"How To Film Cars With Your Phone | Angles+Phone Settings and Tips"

you guys seen the angles, right? So the key features of the car, the taillights, the rims, the wing, all right, so I just came to the car wash. We're gonna be doing the night portion. We're also gonna be doing it at the Stockdale lights. But we're at the car wash, so I'm gonna show you guys what angles you can get. Oh, my bad. I'm gonna show you guys what angles you can get if you're here. At nighttime, ideally, it's better to go to a lighted location.
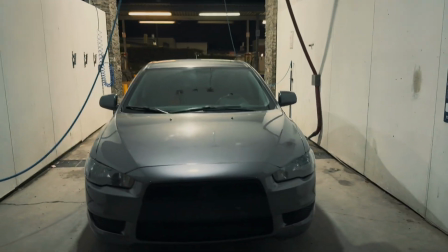0:22 It's almost the same thing, just as in daytime. The only thing you're gonna have to mess with is the exposure levels. This kind of looks fuzzy.
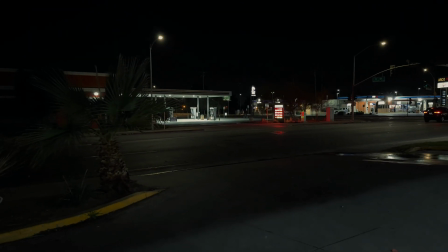0:28 You want more of that night feeling, so you can go for this. But I'm gonna wash the car, and then we're gonna head to the area.
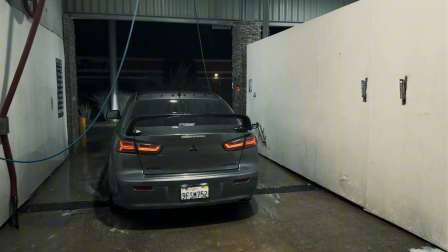0:33 The angles you can get, fire, especially if you have the zoom enabled.
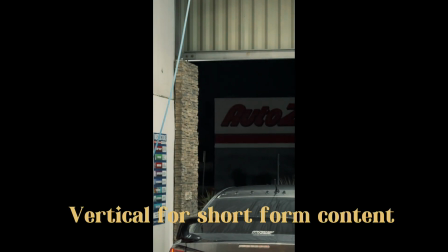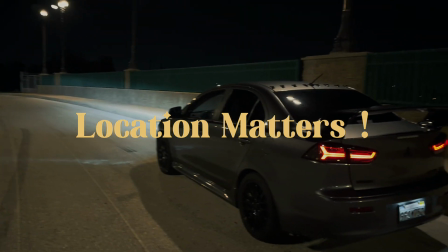0:45 All right, so now we're at the second location. Filming cars at night depends on the location that you're at, guys.
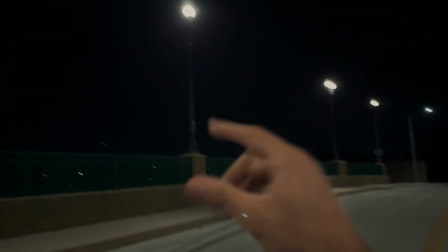0:50 Make sure that you have something that looks very scenic. So you see this right here, we got the lights. It makes it look very scenic, right?
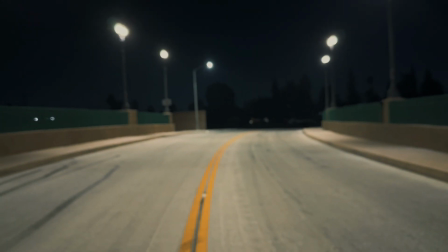0:56 When you see stuff like this, you see this long hallway. This is something that a lot of people from Bakersfield go to take pictures and have.
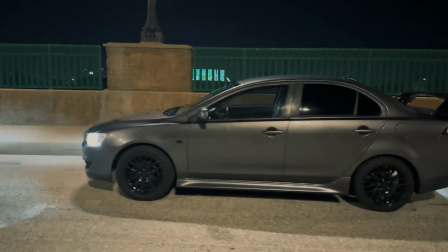1:03 There's even a mini car meet here one time. Anyways, the scenery is so important. The background of where you're shooting at matters a lot at night.
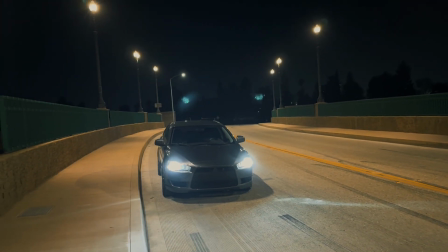1:10 And where you're shooting at can make or break the shoot of your car. So let's get into different angles. Same thing for day and night. It's gonna be the same thing. You guys can carry them over. Now, before you even start recording, this might be a little bit different for Android, but for iPhone users, go ahead and change your settings to 4K 60.
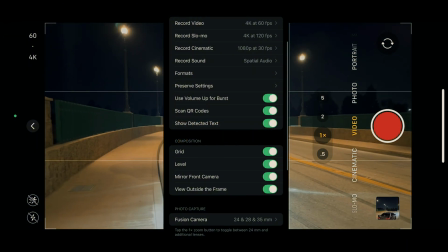1:23 You can change this in your settings app to make it always be recording at 4K 60, the best resolution possible.
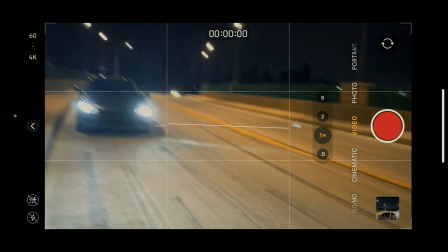1:28 And turn on the grid, that way you can line up your shots evenly, and leave the level on so you can know that you're always at the level straight position with your phone.
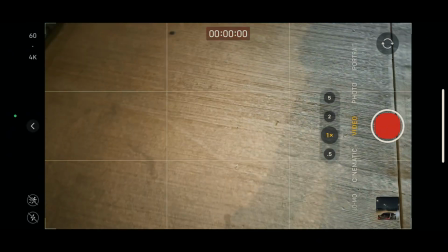1:36 This will give you honestly a hack to keep your shots straight and also in the even frames. One shot that I always like getting is the one from this angle.
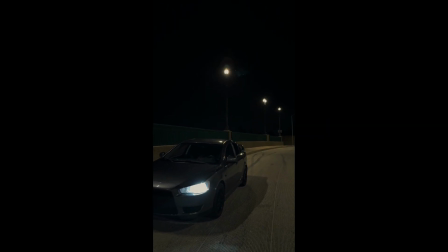1:43 This is in vertical. It's from this side that way, right? So make sure your hands are steady. This is why the gimbal is important.
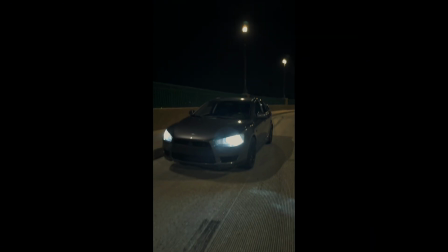1:51 This is kind of unflattering, so you have to make it a little bit better. Sometimes you can get low and just...
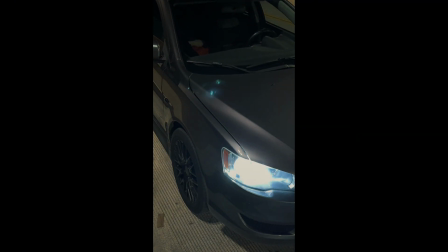1:58 That's just one of the shots, but moving on to the next shot, this is going to be passenger side headlight. So have the phone slightly above it and pan it out.
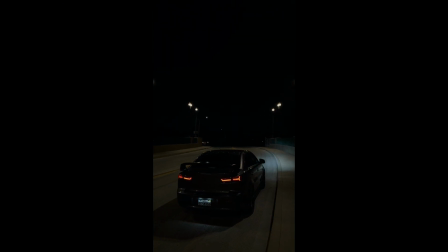2:05 Rear shots head on to the car or slightly at an angle just like this also works well. Get those fine details and getting close and personal.
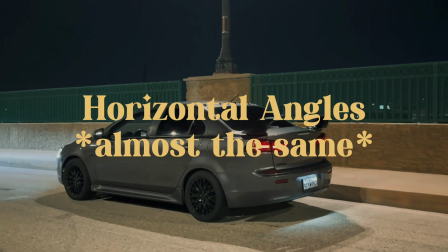2:12 Add this into the 2x zoom. Oh, that's 1.9. Alright, so now we're going to go to looking into a series of shots and landscape.
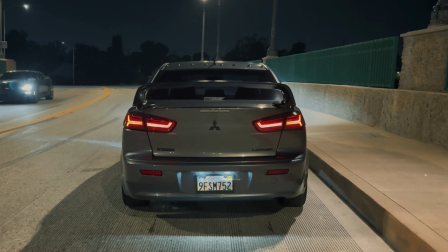2:20 So rear of the car is always going to be most important, especially if you go head on. Straight down onto the taillights, the license plate, the bumper.
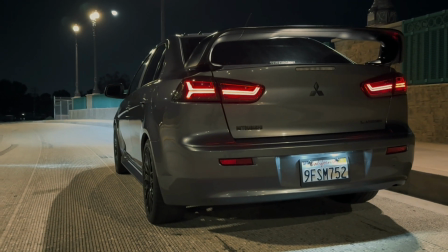2:27 And get those low angles too. Remember that angles are super important when filming a car. You can't just film it at any other angle you think looks good, because it won't.
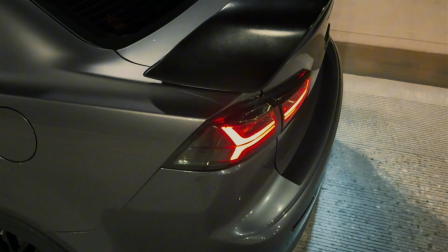2:34 Now, this top-down angle, just like the headlight on the taillights, looks good. And then come down to the headlights.
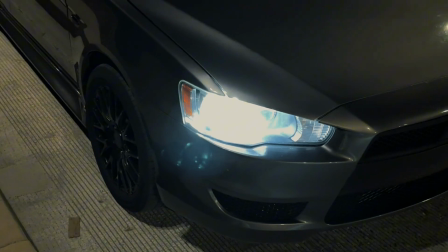2:40 Headlights are important too, especially if you have aftermarket ones. Even though mine are stock, it still looks simple because I have white, bright LEDs.
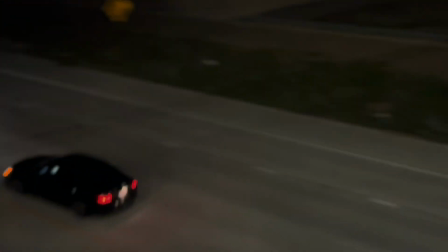2:47 This is my view out here.
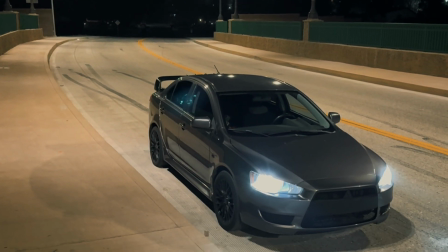2:53 Alright, moving on. So now I'll get a little bit further from the car, preferably use the 2x zoom.
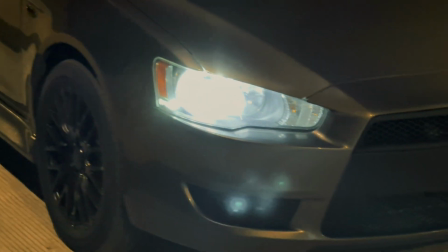2:57 Right here, I'm going to be starting to use the 5x zoom to get more of those fine details, especially because the 5x zoom on this camera, on the iPhone 16, it goes so hard.
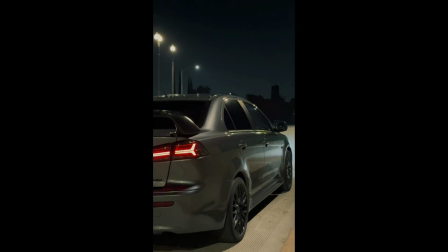3:04 So I know I didn't really give like a huge list of angles that you guys can get because honestly, you don't really need too much to make it look good.
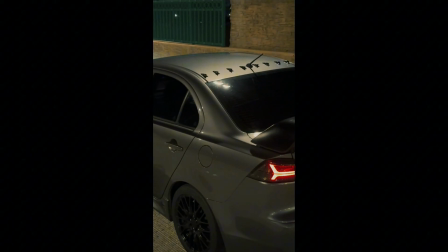3:10 Now at this point, you can experiment with your own angles, find things that work for you, especially in the location that you're filming in. So I got the best shots that I could, especially with the gimbal. I don't really know how to use it yet. I'm not even gonna lie with you guys, but some of those shots were shots that I am gonna try to attempt to make, especially if I continue to use the gimbal. But you guys seen the angles, right? So the key features of the car, the taillights, the rims, the wing, the spoiler, whatever you have on your car, it's what's gonna be the key highlights of your car. So make sure to point those out when you're filming, especially if it's for a client. Now on your phone, it's gonna be a little bit harder to control kind of how it looks, but the thing is, the magic sometimes lies in the post-editing that you do. So you have to be good at that as well. But having this here at this setting, it really improves the way that this shoot's gonna go. Because imagine if I just did this in my front yard. I don't have lights there. Imagine if I did this in my driveway. I only have one light that's over it. Sometimes it goes hard, sometimes it doesn't. So, you know, we have the car right here. It's looking nice.